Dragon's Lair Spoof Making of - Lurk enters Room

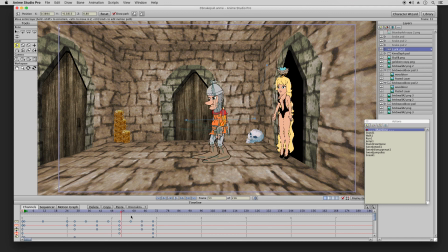501s
Yeah there's a little bit of slide there but it seems okay so here he is here there he is there yeah there's where the slide occurs so
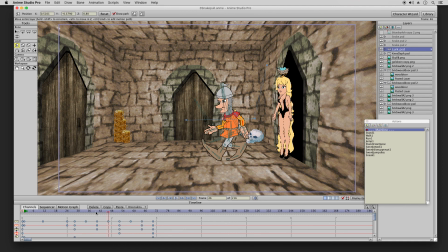here's the extension and there's the slide I really don't want him to slide so how would I handle that I would just
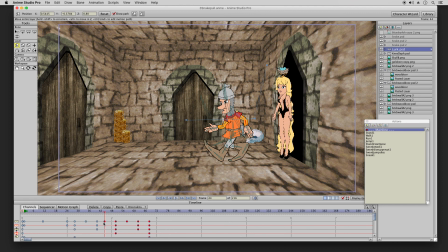541s
move the keyframe a little closer for that particular moment. This way his legs are constantly moving. This way he doesn't slide.
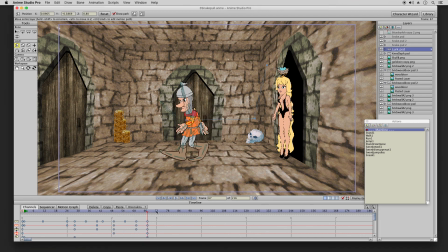556s
So there it is that solves that problem and now I'll go to the next step which I won't reveal now until the final projects done with this particular scene.
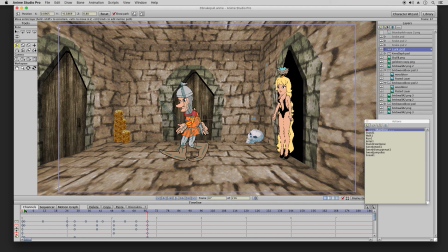571s
But before I do that I'd like to have the camera follow him so one thing I could do is now that I have the camera set here see there's the
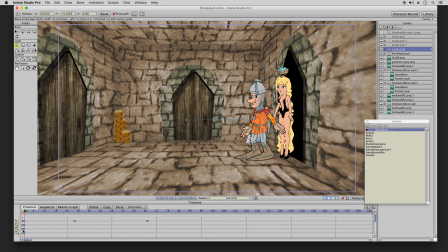586s
camera that's the left right up down and that's the zoom so now that I have it set here I could copy it right here paste and now I'll just follow him to the center,
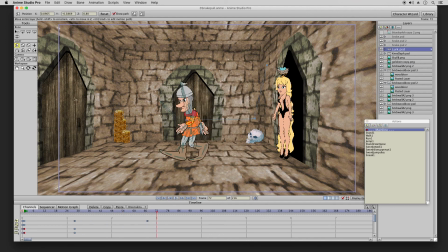606s
maybe two, three, and then stop over here.
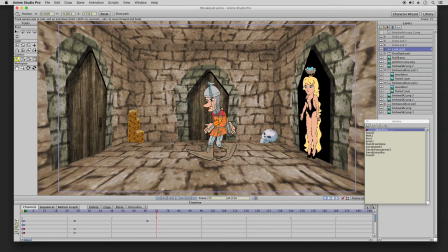614s
So I'll go like this and stop right there and
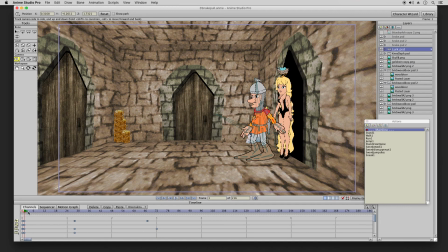624s
then what that looks like is you have this probably shut that off so you have this here and
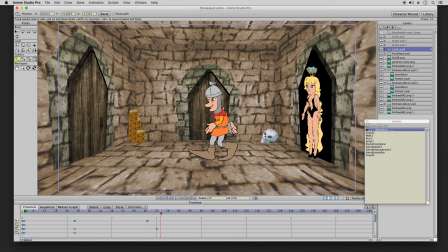640s
I'm going through it manually because if I don't it's really choppy it goes too fast
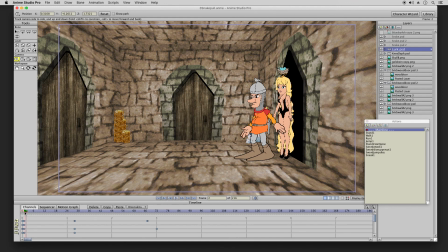647s
that I'll just show what happens press play wasn't
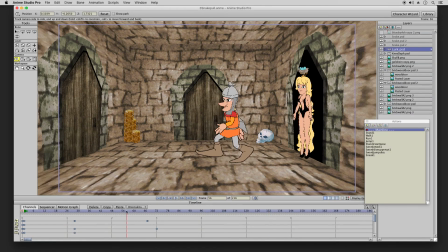659s
too bad but to give an idea what this will look like I could do a quick preview in
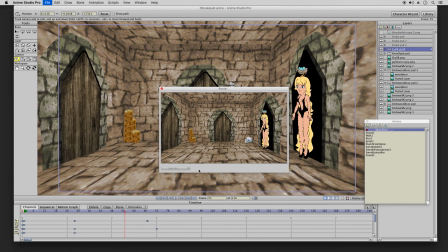666s
a smaller scale and it renders it out a lot faster so that's it for now and that's the progress on getting through with this side project
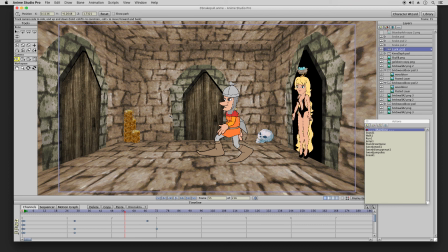686s
on this parody of one of my favorite cartoons of all time, Dragon's Lair from Don Bluth, and this is like a parody of it. I'm going to add a different element to it.
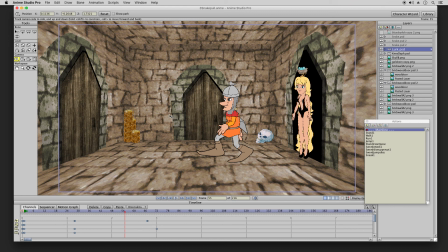707s
Thanks for watching. Feel free to comment, subscribe, like, and share.